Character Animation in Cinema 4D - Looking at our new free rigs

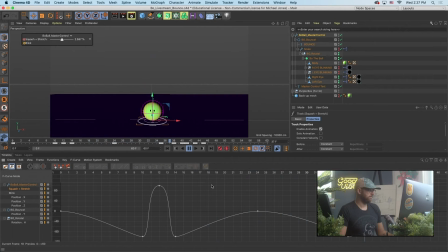Why does it look so bad? So it looks bad because I think we're easing into this pose too much.
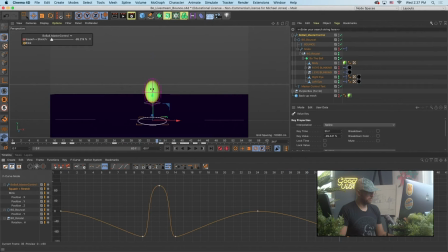It should be a lot more sudden because the floor, right? Like it's gonna feel smoother. So I was easing into this pose and that's, a huge difference already.
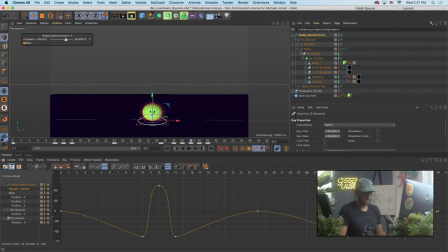Now it looks a little too fast. I'm gonna grab these three keyframes, slide them out, then grab these four keyframes, slide it out again.
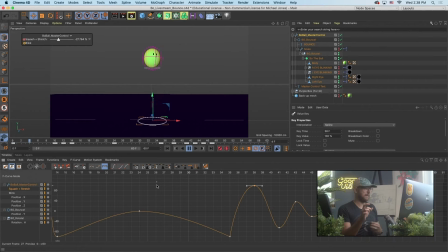See if I can't massage that out. See, it already looks a lot better. A lot of it just tends to be timing, which means, the amount of frames. And spacing, obviously, is the interpolation between the frames, but the overall timing, if you look at an animation and you're like, oh boy, that looks terrible, tends to be timing.
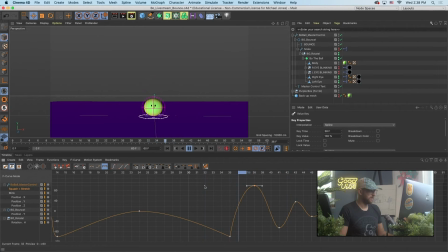So that landing, see, now it almost seems a little too... Now it seems a little too slow. The other thing, too, to always be aware of that I'm definitely learning over time is
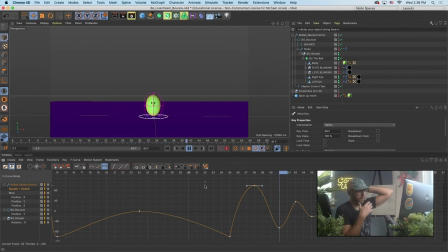watching the playback speed in the viewport. Sometimes things can look a little different when they're rendered out, like as a hardware preview or actually rendering out the frames. So for my money, it's like getting the animation as good as I possibly can to see this in real time. And it's not telling me it's playing back at a slower speed.
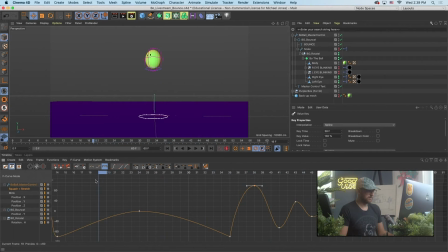But I sometimes don't always, I feel like there can be a little bit of a difference sometimes. So our little overshoot on the rotation isn't great, but
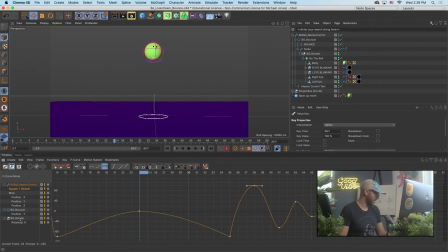it's not terrible. That looks a little sudden. So that is that rotation layer, hit H.
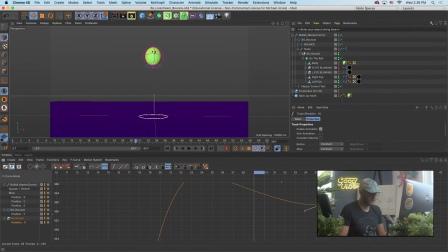Is it because I broke that tangent? Could have something to do with that. So I'm gonna use two to really, really, really zoom in here. And look at that, I've got an overshoot the other direction that I couldn't even tell at the previous scale.
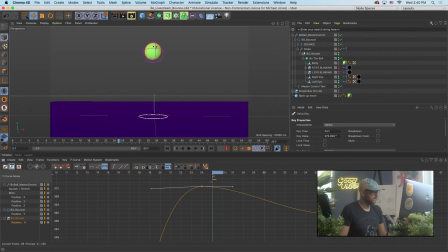And you know, it is a little bit broken. Yeah, I think we just needed to ease it. Well, Jesus. It's not terrible. I just don't want it to feel like he's hitting a wall in midair with the rotation.
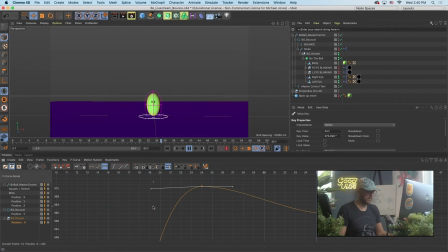It should feel a little more like someone controlling their body, which would probably be a little bit slower, but I've made it about as slow as I can with our overall time. He doesn't even reach back to the front position until he's getting into that squash.
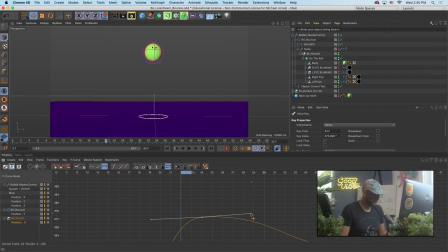Well, let's ease it a little bit more. I mean, that looks pretty darn smoothed.
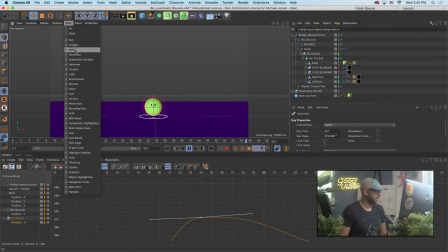So it's quite cartoony. Let me turn off the world axis. Sorry, y'all. And let me turn off the grid. We don't need to see that. So it feels a little bit sluggish on the final bounce. I'm gonna hit H again.
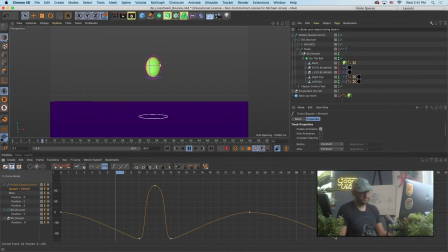One thing that is useful is, let's say we have this squash and stretch and I've got this decay. I think it feels a little sluggish. You can just use your mouse cursor and create this box, right?